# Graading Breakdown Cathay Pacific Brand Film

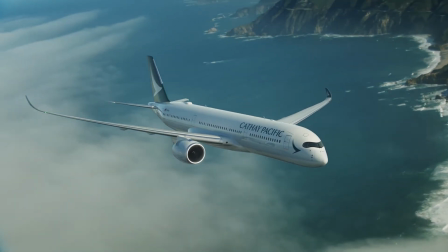This is a branding film I had the pleasure of working on a little while ago for Cathay Pacific.
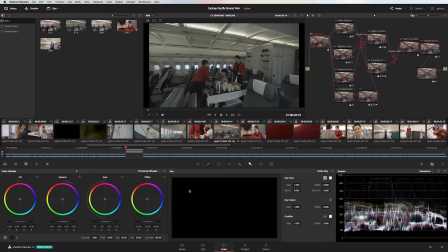It was given to me by the guys over at Mustard, Simon, Lindsay and Phoebe. Shout out to you guys. Let's get into it right now with the breakdown. This shot with its extensive node graph gives a few complexities.
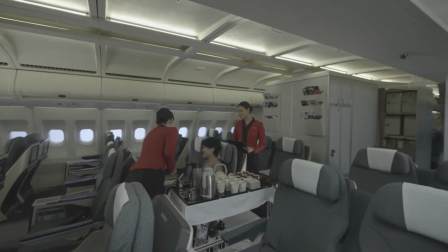Let's have a look before and
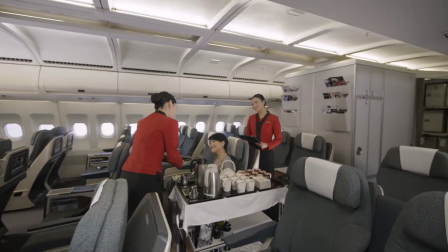after.
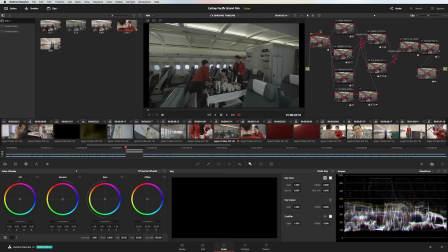first thing I like to do is adjust the exposure and the first thing you can see that it brightens the shot up and gives the shot some contrast this was
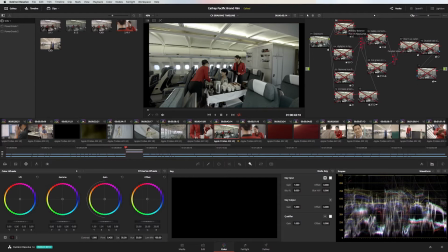shot on a Sony FS7 in S-Log2 retaining a lot of detail for me to work with in post in the second note I always like to balance the shot before going into any parallel work as you can see in the roof of the cabin there is some
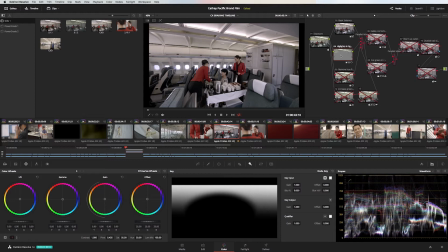highlights that are distracting from the action of the passenger and the training crew. To isolate that section of the shot I used a power window and a gradient. In this node once I did roll off the highlights there was some magenta hue at the point
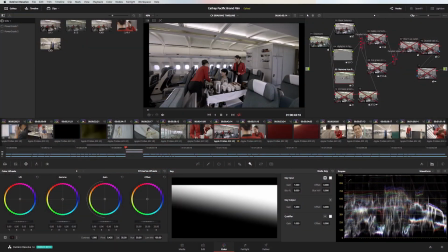where the highlights start to roll back and in this part of the parallel structure I removed that.
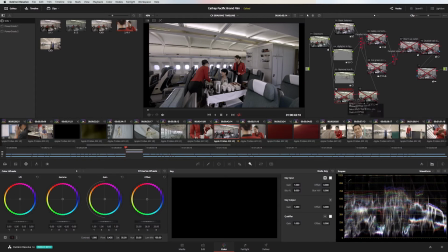Nodes 12 and 13 were final correction nodes and we'll come back to those a little later.
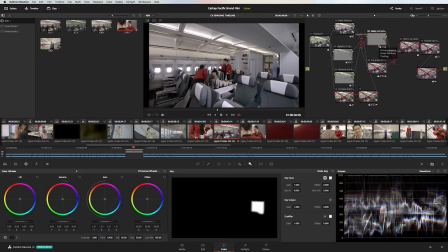Moving the shot a little bit forward you can see that there's a galley in the back of the shot and it just looks a little bit too dark for my liking. Color grading is completely subjective. The roof is still somewhat green to my liking and I really want to eliminate that.
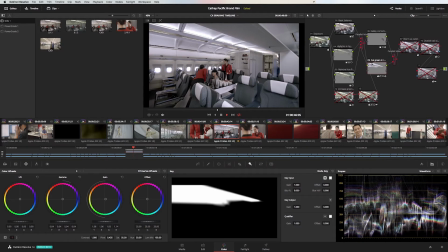With a power window and a track I brought that back to something a bit more visually pleasing. As a result the cabin is quite cold.
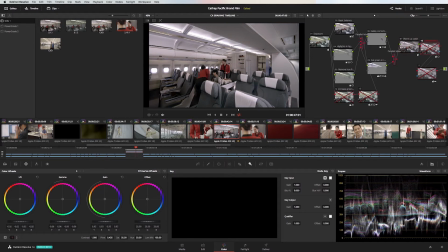Now just to the next node outside the structure here I've just warmed the cabin up ever so slightly. As the shot pans back and reveals it reveals also the magic that we're actually just inside a room.
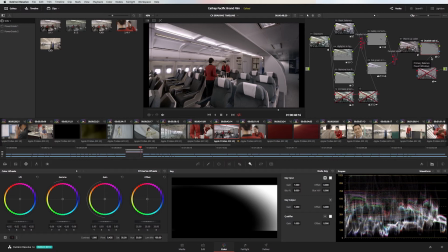So I added a circular window and tracked that through the shot. This focuses the attention back on the people inside the cabin in the training situation.
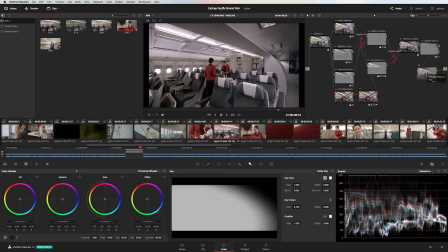In this next node I've used an outside node corrector just to lift the level slightly inside the cabin so that we've got more focus of what's going on there.
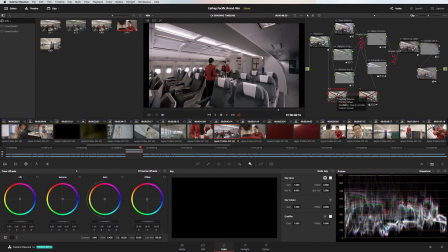In node 12 I just felt there was just a bit too much magenta in the shot so lifting the overall green levels did help.
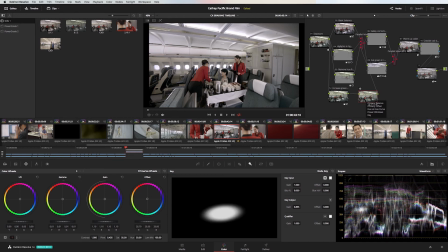In this final node I've added a power window to enhance the people in the shot so that we've got focus on them.
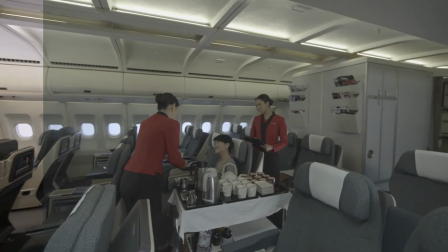I've added it here before I've warmed up the cabin.
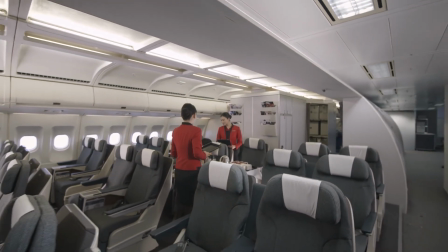If you like this grading breakdown please give it a thumbs up and if you haven't already subscribe to the channel.
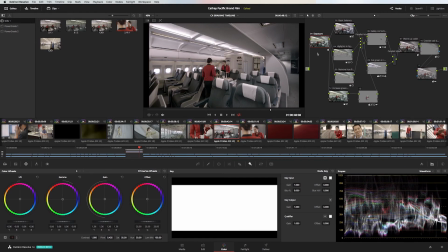If you'd like to know more of how color grading can be a part of your workflow email me at info at 852.net.
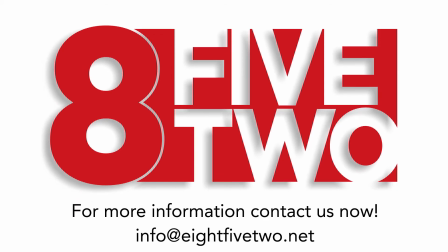I'll see you next time.